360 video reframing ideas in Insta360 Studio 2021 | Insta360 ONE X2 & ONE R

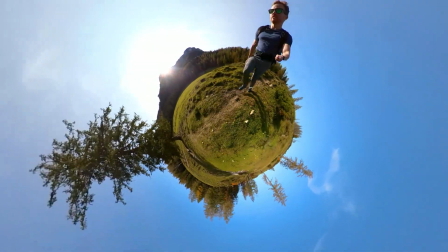4:17 The second reframing idea is the tiny planet. This is a classic 360 video.
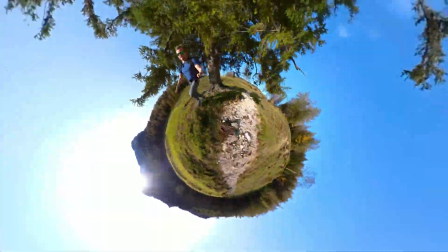4:22 To be honest, I'm not a fan of it, because it is 360 camera stereotyped,
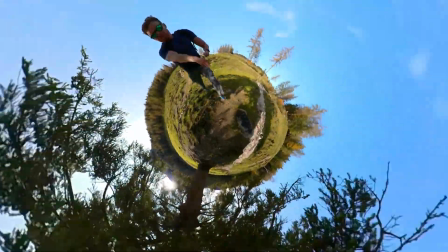4:27 but a lot of people like it, so I show you how to create it in Insta360 Studio.
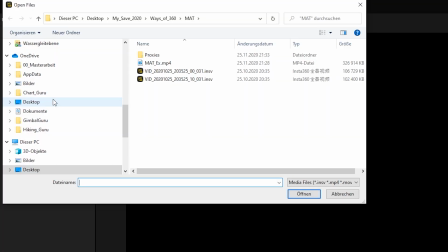4:33 First I import the footage again, and I switch to the Free Capture tab.
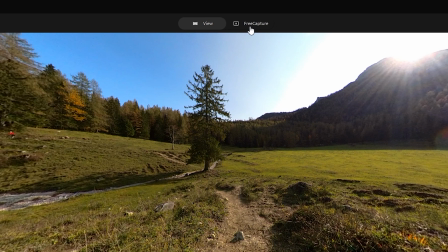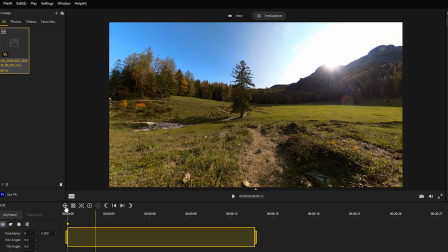4:42 I set the keyframe at the beginning and change the view parameter to Tiny Planet.
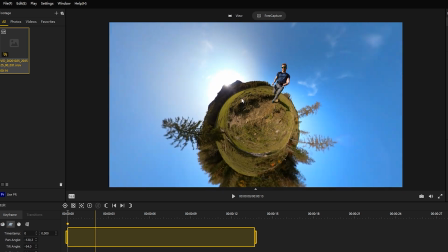4:47 I recommend you to set some keyframes to rotate the tiny world. This adds some dynamic motion to your reframed video.
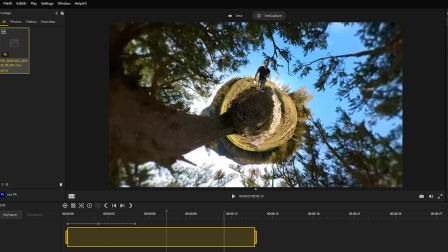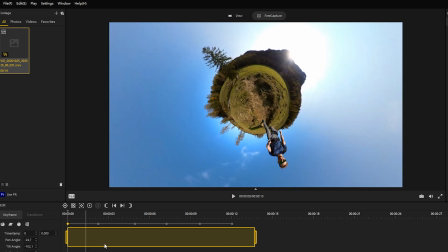5:02 And here is the final result.
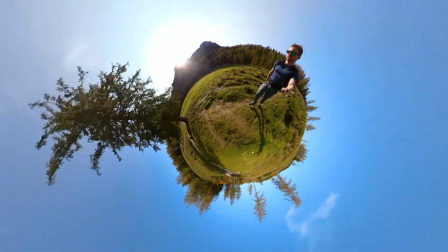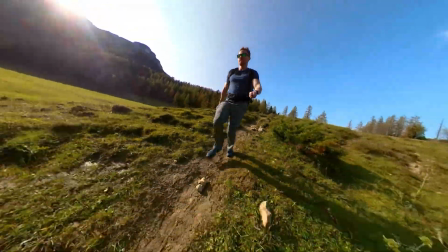5:12 The third reframing idea is the invisible selfie stick.
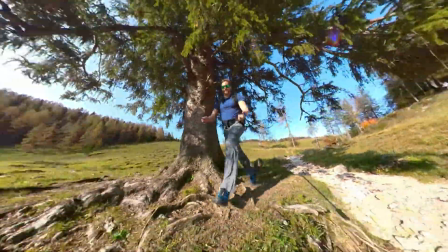5:16 As already mentioned, I recorded the raw 360 footage with the Insta360 ONE X2.
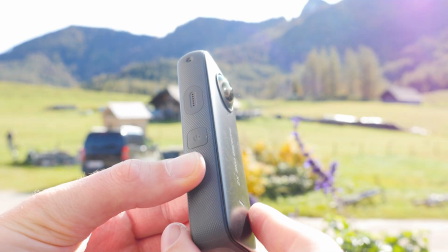5:21 In my opinion, this is one of the best 360 consumer cameras on the market right now.
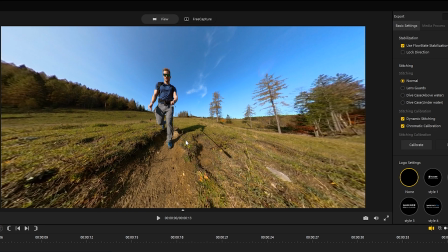5:27 Especially the stitching is very good, which is important for the invisible selfie stick video.
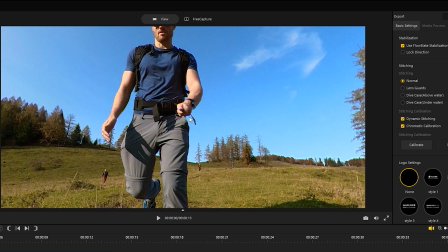5:32 When you zoom in, it's nearly impossible to find a stitching line.
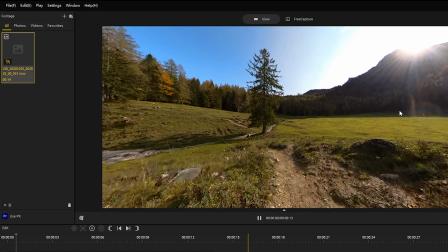5:37 Insta360 Studio is doing the stitching process automatically, as soon as you import the footage.
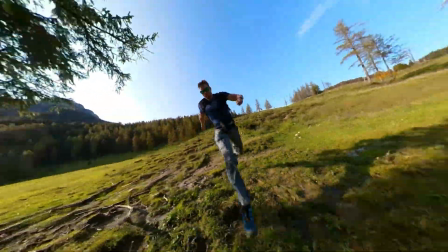5:43 In the stitching process, the selfie stick is removed out of the picture, so it looks like a small drone is flying in front of you.
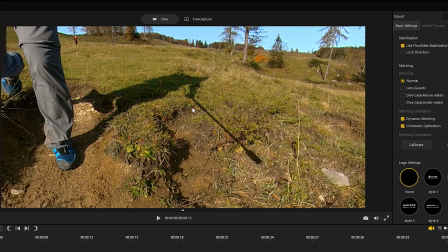5:51 Only the shadow reveals the secret. This technology is a huge advantage of 360 cameras,
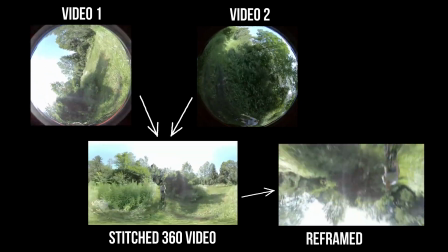5:59 and every viewer who is not familiar with 360 cams will rack their brains how it is possible.
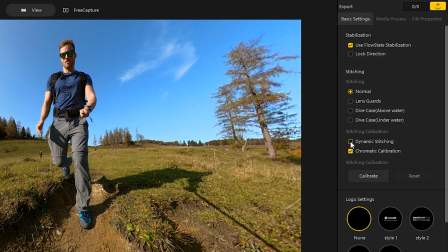6:05 Here is a Gimbal Guru tip. Sometimes the stitching result improves when you activate dynamic stitching in Insta360 Studio.
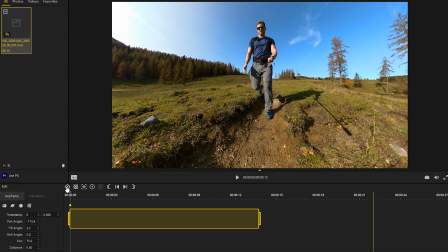6:13 To reframe the footage, I start with a keyframe at the beginning.
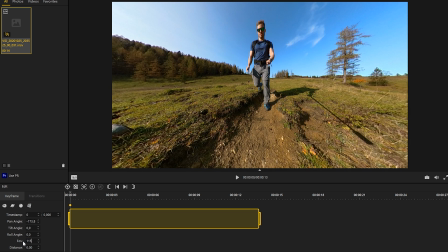6:17 I choose the natural view and set the FOV value to 115 and the distance parameter to 0.3.
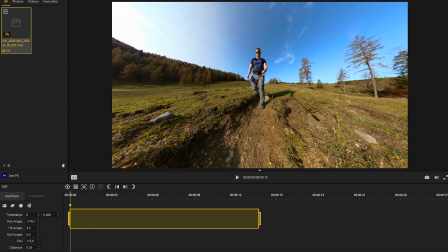6:25 As you have probably already noticed, I'm a big fan of dynamic movements.
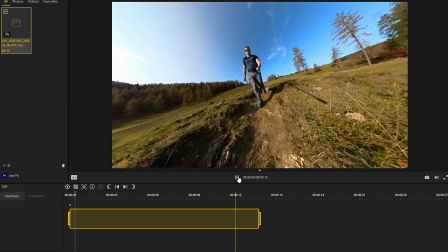6:30 So I recommend you to set some keyframes and to adjust the roll parameter. Here is an example how I did it.
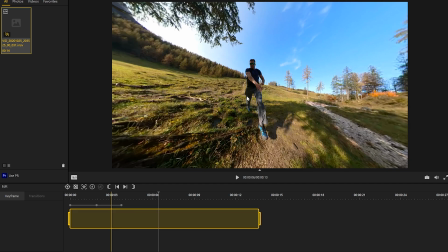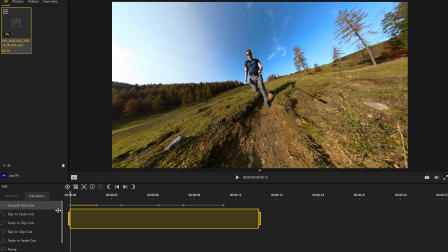6:42 To optimize the movement, change the transition between the keyframes to fade in, fade out. This gives your motions a more natural looking FPV drone movement.
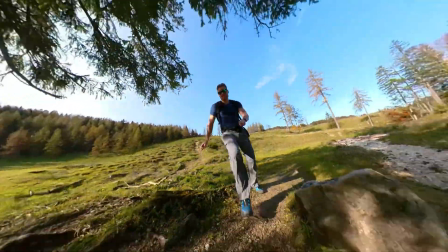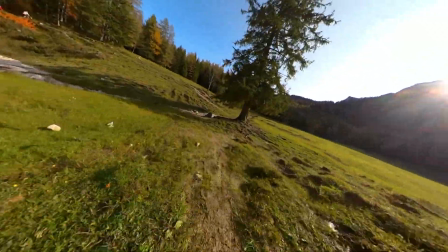7:07 The next reframing idea is the FPV drone shot.
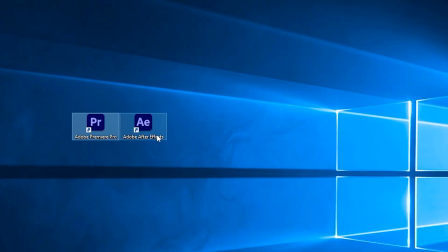7:15 I already made a tutorial on how to create the effect in Adobe Premiere Pro and After Effects. But now I show you how to create it in Insta360 Studio.
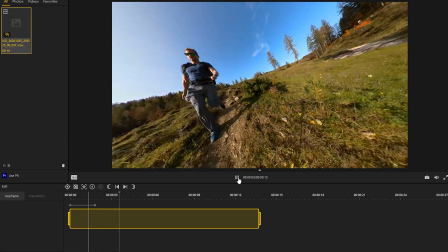7:27 The editing is similar to the invisible selfie stick shot, but this time the view points forward.
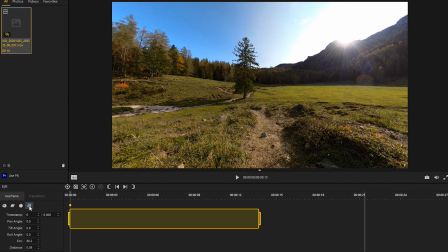7:33 At the start of the footage I created a natural view keyframe with the same FOV and distance parameters as before.
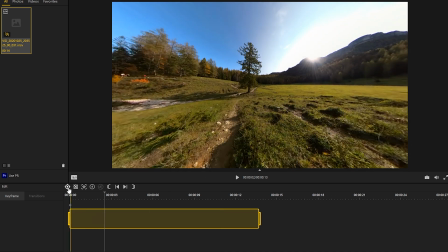7:41 Now you can get creative. Create some keyframes and change the roll angle slightly, from left to right.
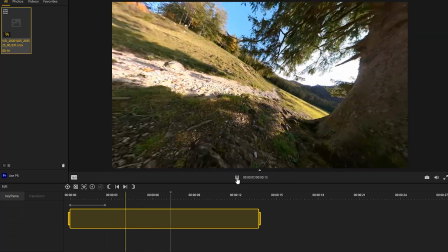7:48 Also change the direction of the view slightly.
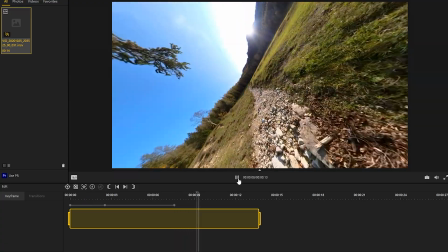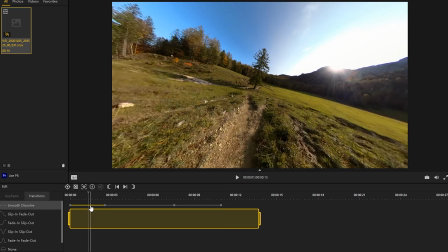7:59 After you have set all your keyframes, change the transitions between them to fade in, fade out. This is very important to simulate the FPV drone motions.
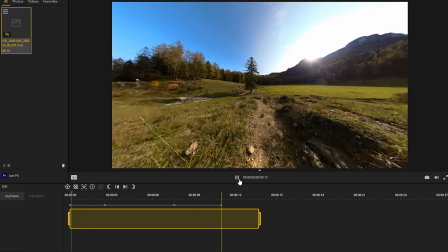8:09 The wide view in combination with the stabilized video and the added movement looks like you're flying a FPV drone.
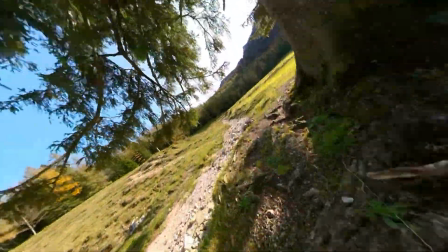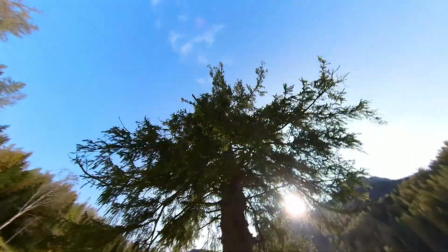8:22 The next reframing idea is the object tracking.
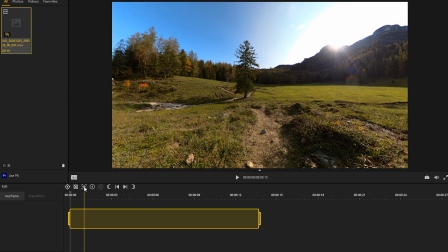8:26 There are two ways to create an object tracking shot. The first way is to use the deep track function in Insta360 Studio.
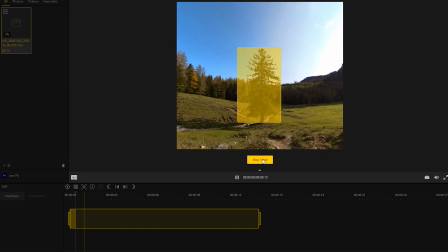8:34 Mark the object you want to track and click Start Tracking. Insta360 Studio tracks the object.
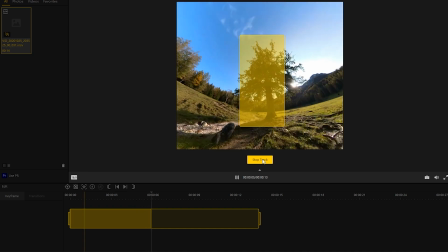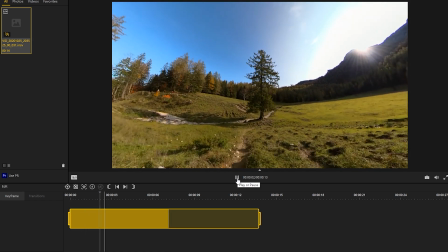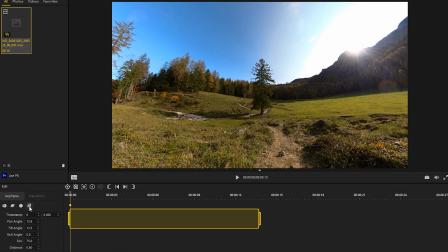8:55 The second way is to do it manually. Again, I use the natural view.
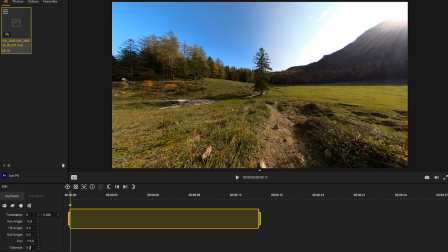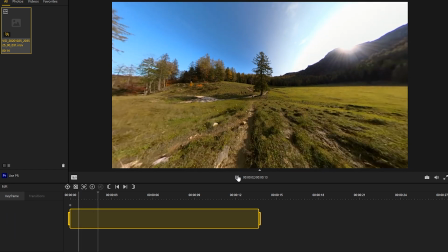9:06 Set some keyframes and try to keep a fixed point of the object in the center of the image.
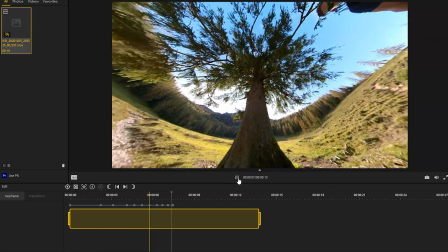9:14 After finishing the keyframing, I reverse the video and the object tracking shot is finished.
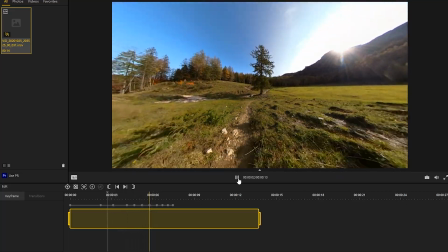9:20 Reminds me on a hyperlapse. What do you think?
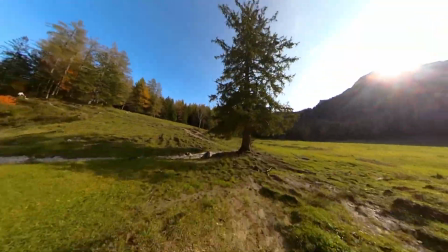9:27 The next reframing idea is the tilting up shot. The reframing is very easy.
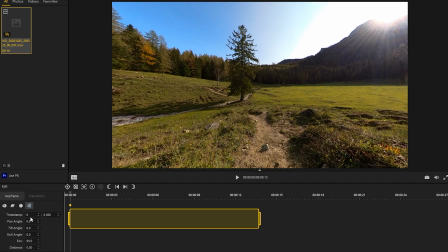9:34 Again, we use the natural view. But this time we lower the FOV value to 110 and set the distance to 0.
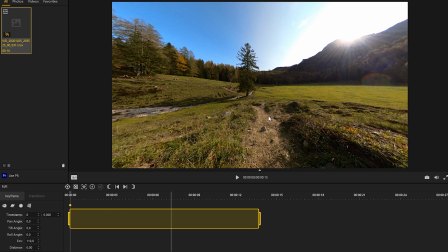9:42 With these settings, the tilting up shot looks more natural. Now set the keyframe at the beginning and point at the ground.
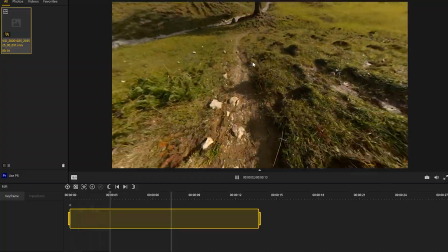9:53 At the end you set another keyframe and point at the sky.
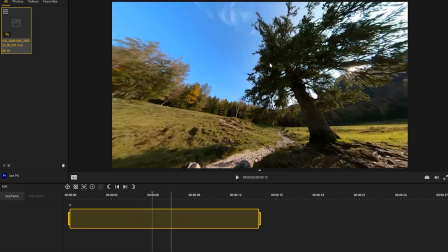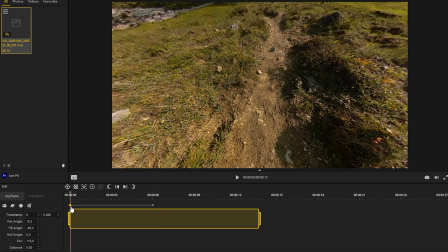10:02 and your tilt up shot is finished. It's that easy.
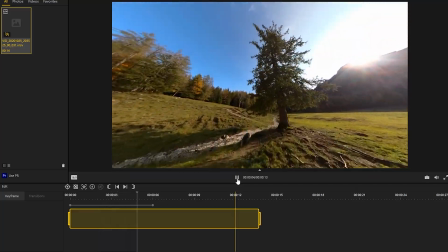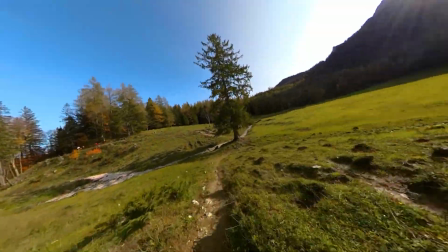10:14 Our next reframing idea is the 360 roll.
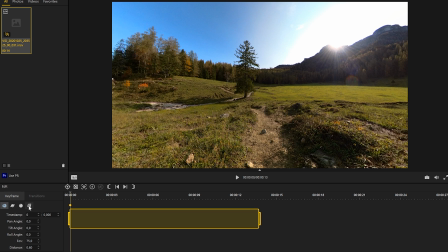10:18 I keep the last settings of the natural view parameter with the FOV value at 110 and the distance at 0.
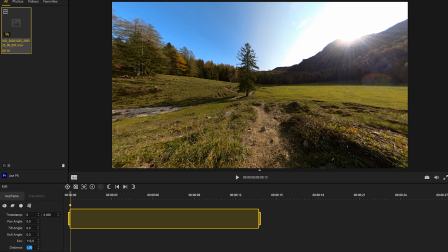10:26 I set the keyframe at the beginning and start with a slight roll angle.
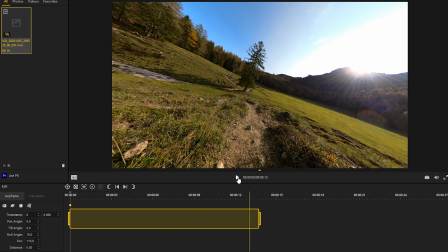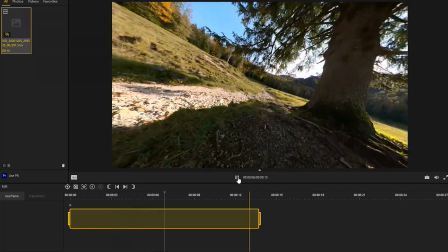10:37 Add the next keyframe some seconds later, with a roll angle of plus or minus 360 degrees, plus some additional degrees.
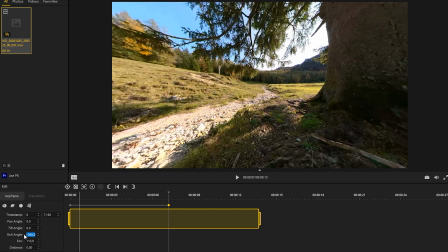10:45 This extra degrees before and after the main 360 roll are adding a continuous roll motion to your shot.
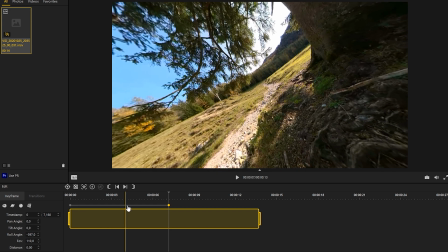10:53 Very important is to change the keyframe transition to fade in, fade out.
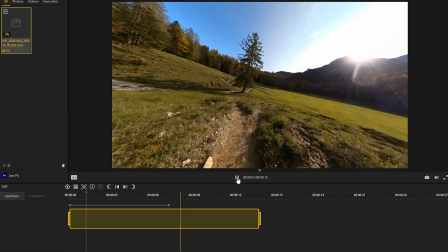10:57 This gives your 360 roll shot a nice natural looking motion. Now your reframed 360 roll video is finished.
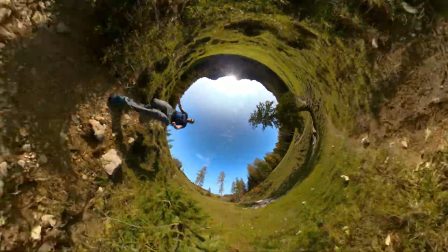11:10 The last reframing idea is the inverted tiny planet.
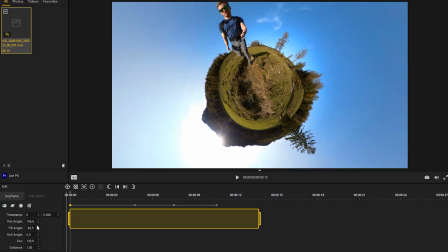11:17 The easiest way to create this reframed video is to take the tiny planet shot as basic footage.
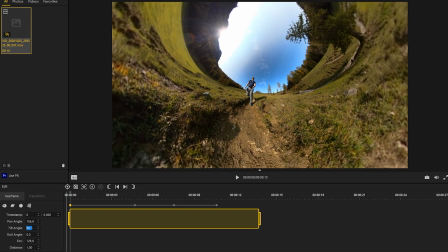11:23 The only thing you had to do now is to change the tilt angle until you achieve an inverted tiny planet.
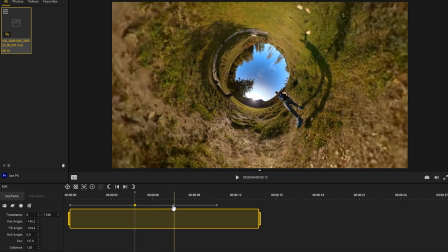11:30 Do this at every keyframe and your result is an inverted tiny planet shot.
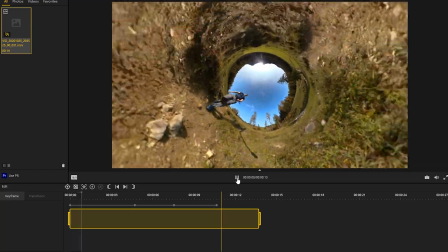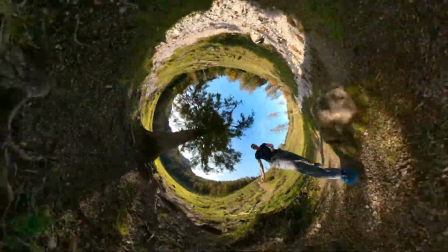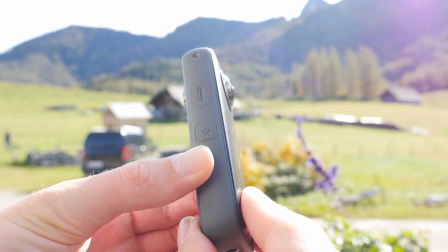11:45 These were my 8 reframing options for this 360 footage, recorded with the Insta360 ONE X2.
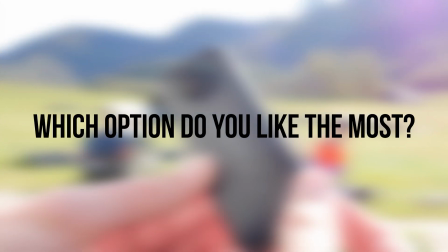11:51 Which option do you like the most? Or do you have another creative reframing idea?
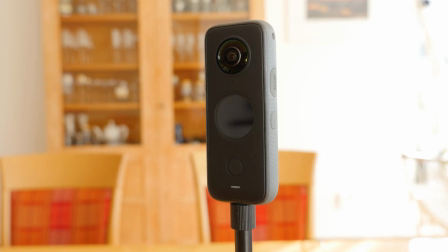11:56 Let me know in the comments. As already mentioned, I recorded the 360 RAW footage with the Insta360 ONE X2.
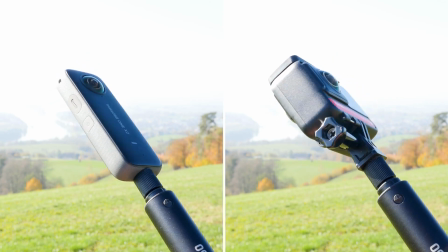12:04 In my opinion, the ONE X2 and the ONE R are one of the best 360 consumer cameras on the market right now.
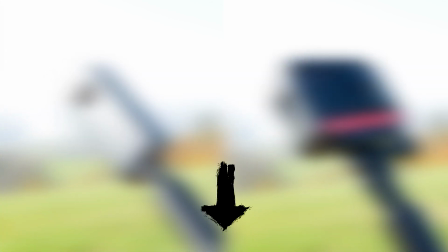12:12 Check out the links in the description and get your Insta360 camera now.
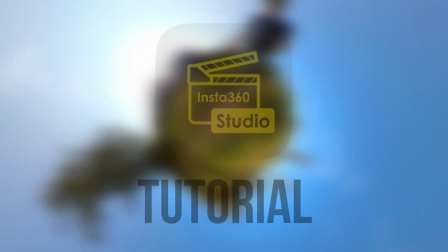12:20 I hope you enjoyed this tutorial and learned something new.
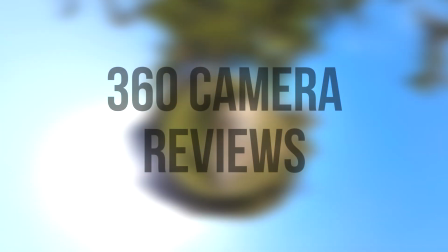12:23 If you want to see more 360 video tutorials, 360 camera reviews and much more, subscribe to my channel and stay tuned.
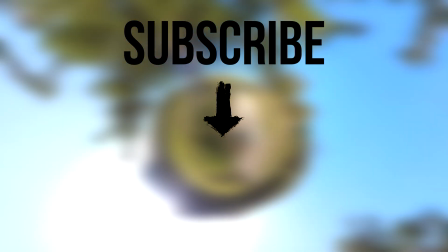12:31 Some big projects are coming soon. I see you in the next video. Ciao!